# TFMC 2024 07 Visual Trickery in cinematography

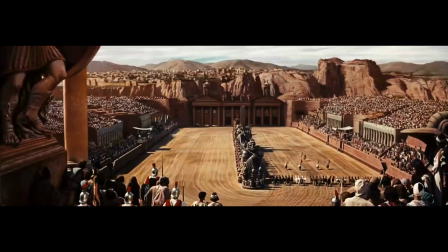Moving on, producers looked for ways to film a scene and make it grander or add in elements that were not available on location.
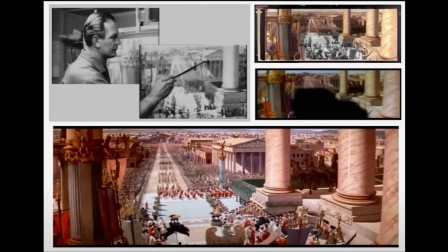They came up with a glass shot, which has been attributed to Norman Dawn.
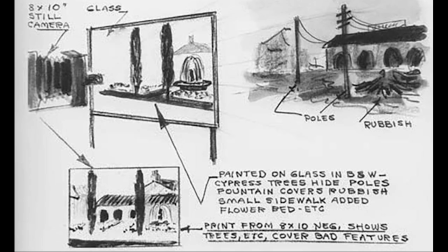A piece of glass would be placed between the camera and the scene being filmed.
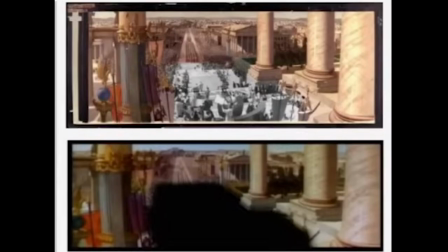Then, by painting on the glass, it had the effect of obscuring the real scene and replacing it with whatever they wanted.
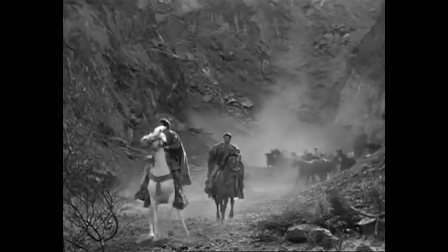They used this technique for the 1935 film The Last Days of Pompeii.
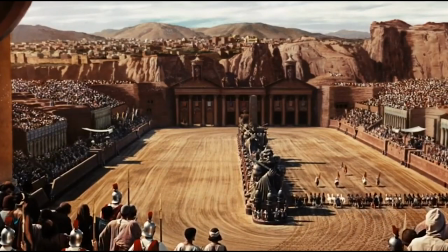It was also used extensively in the 1959 film Ben-Hur.
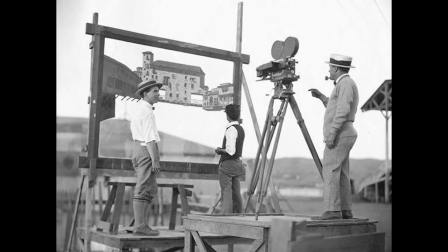Whilst this method solved one problem, it created another in that the camera had to be locked off.
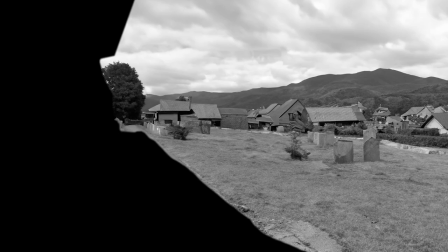If the camera or glass print moved, the registration would be out and it would spoil the illusion.
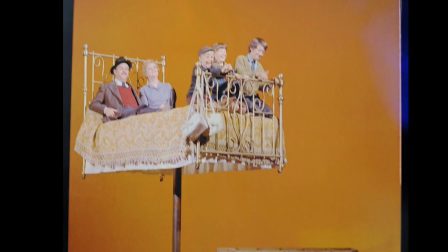Disney used the sodium vapour process invented by Petro Bahus.
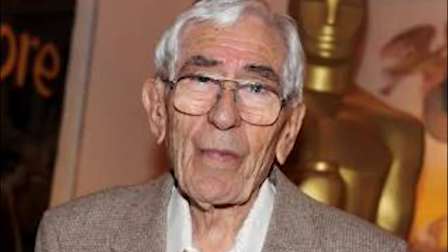It used a white background lit by sodium vapour lamps, the sort that used to light our streets.
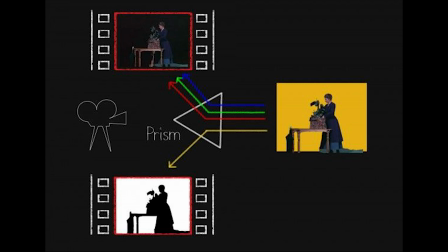Because it used a very narrow spectrum of light, it could be filtered out with a specially coated prism creating a travelling mat.
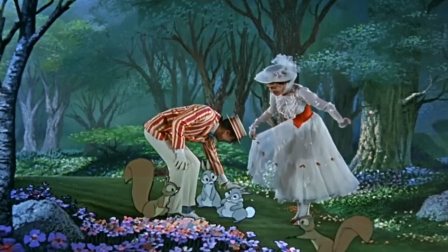And probably one of the most famous examples of this would be from Mary Poppins.
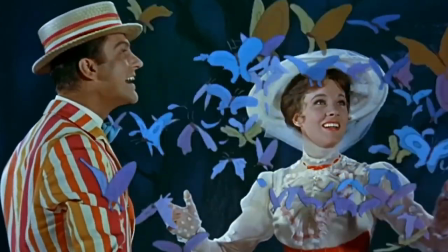There was only one of these prisms ever made and Disney did not allow its use on the cheap.
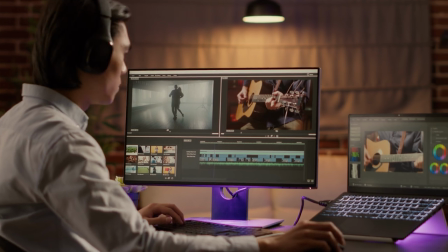With the advancement in cinematography now using digital processes we
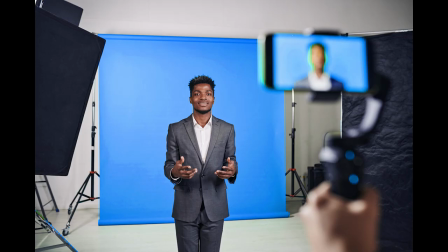have the development of chroma keying using blue or green screen backgrounds.
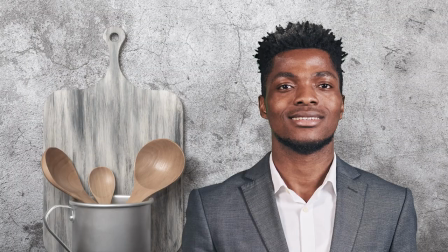Green has become the standard as it's easier to key out as digital sensors have twice as many green cells than blue.
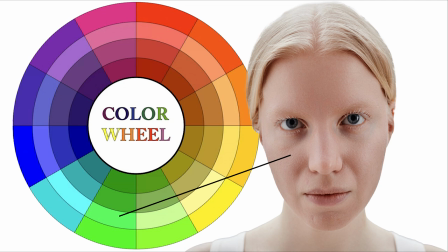Also, it's the furthest from skin tones making separation easier.
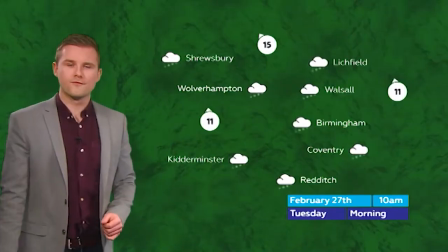This is the process that we associate with weather forecasters standing in front of a map.
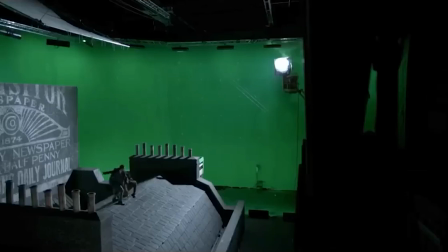Over the years it's been enhanced, and with the use of tracking dots,
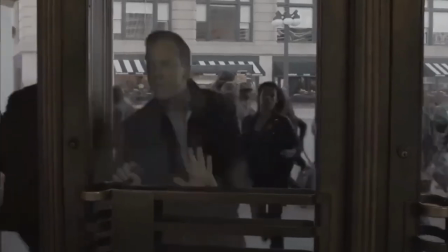movement in subject and camera can be dealt with in post-production, enabling extremely convincing effects.
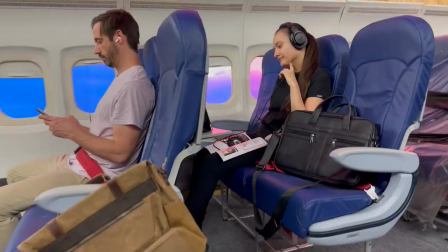The next generation of visual trickery is the use of LED volumes. In this setup,
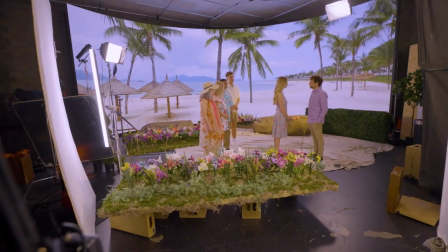massive wraparound video walls and sometimes ceilings and floors display the environment which could be real but is generally computer generated.
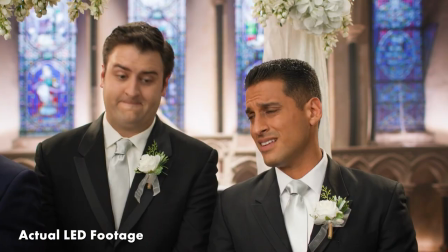This has the advantage that it's easier for actors to immerse themselves in the story.
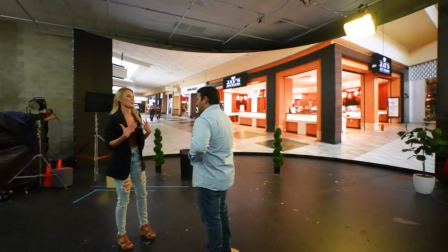Also the video wall will naturally be reflected in anything shiny and can also cast a glow on the actors making post-production much easier.
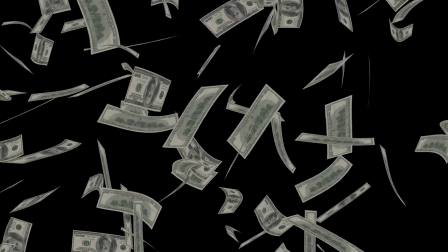However it's extremely expensive and requires lots of technical skills and knowledge plus masses of computer power.
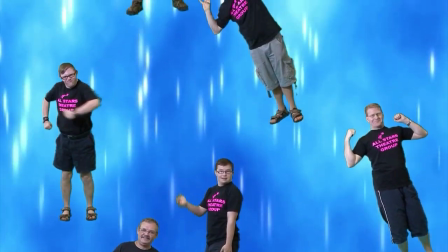For the non-professional movie maker, a small green screen and a modest amount of skill can get you started.
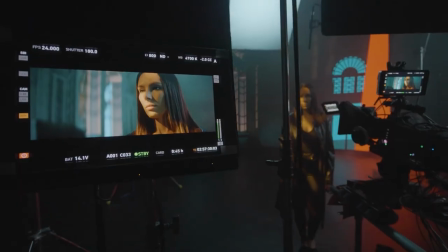For LED volumes, you need a huge capital investment or a big budget to rent one.
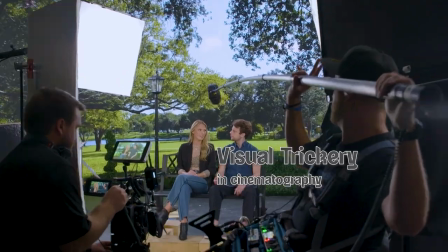There's no doubt at all that we haven't seen the end of visual trickery in filmmaking. Who knows what will happen in the future?